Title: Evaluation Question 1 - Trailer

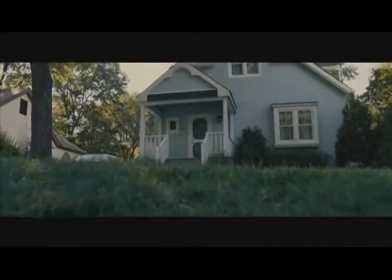255s
This has also been done in existing media products such as Carrie, where panning is used to introduce and set the scene.
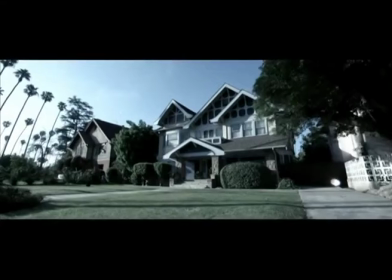262s
There is also a similar equilibrium set like this in the Insidious and Carrie trailer too.
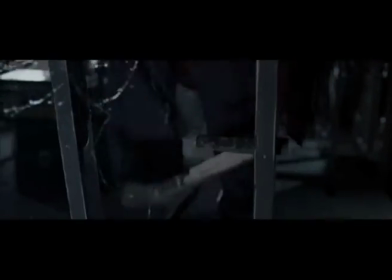268s
In my trailer I also used a handheld camera to record,
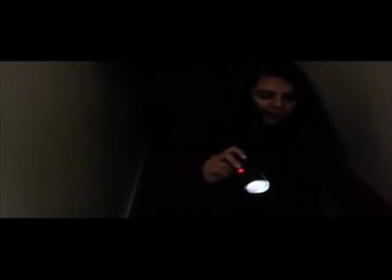272s
as I felt that it would give it the effect that this house was going to be led to bad events occurring.
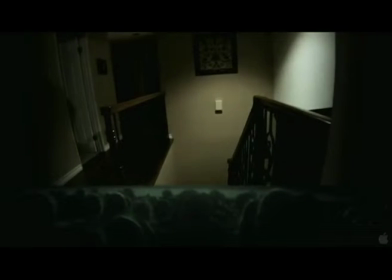279s
I also used it to indicate realism to the audience. Handheld camera is also used in Paranormal Activity to catch the antagonist within the movie.
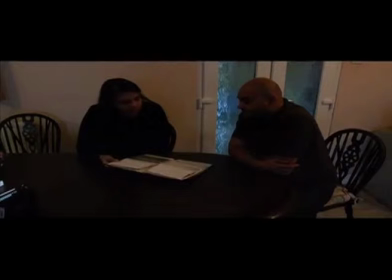287s
One of the scenes that I recorded was a conversation about the mother and father discussing what they should do with their child,
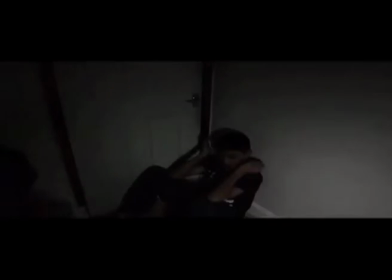295s
and then I suddenly jump cut to the child being possessed, and this shows that my editing was effective as the two narrative pieces fit well together. Another convention I identified when looking at existing media products was that they include
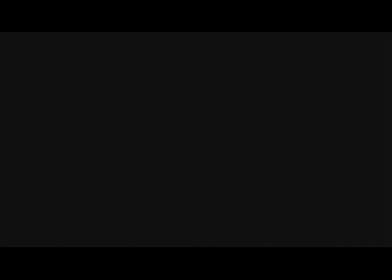309s
the release date at the end of the trailer within a caption.
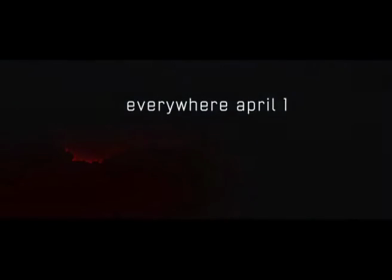313s
I also identified that animating captions is a convention, therefore I decided to use the conventions. However, I developed it slightly by using the bad film filter to make the caption text fuzzy and shaky, which helped to build tension and make the trailer seem scarier. Having a colour scheme was also very important to my product,
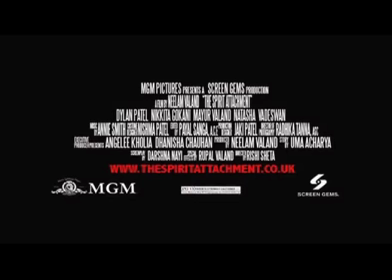336s
as I wanted to ensure that there was a clear house style across the 3 products.
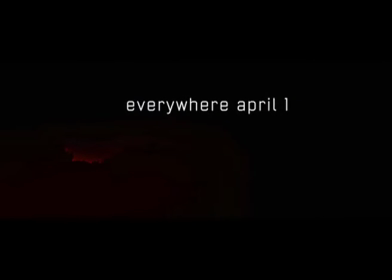341s
I did this because in existing media products I found that there was also a clear house style shown, and the most prominent colours that stood out to me from my research were white, black and red,
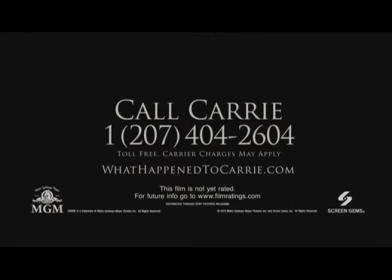351s
as they were also used in Carrie, therefore following conventions. Also, the representation of ethnicity is not stereotypical in my trailer, as
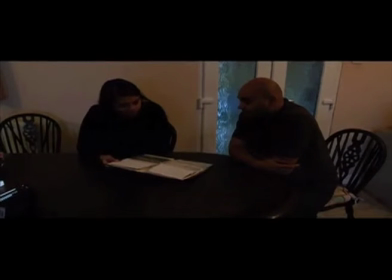361s
I have challenged the convention by including Asian characters.
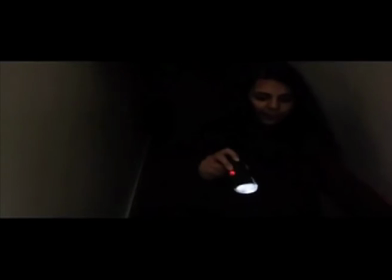365s
I also identified that it is a convention of supernatural horror for there to be figures of authority,
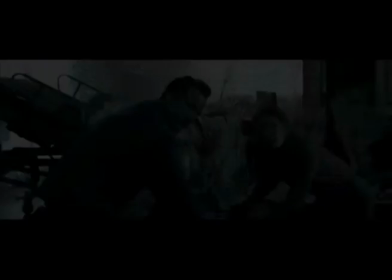370s
which are known as experts in the trailer, which are used in Todorow's theory for attempt to repair stage. I also recognise this convention as has been used by many films such as Insidious, where the experts come to visit the house to see what is wrong with the child, and in the Conjuring trailer,
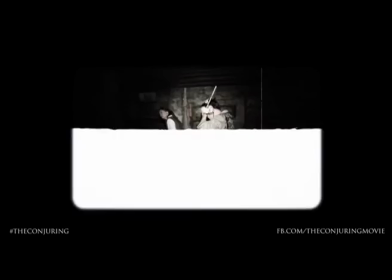388s
where the ghost hunters come to the house to discover what is wrong.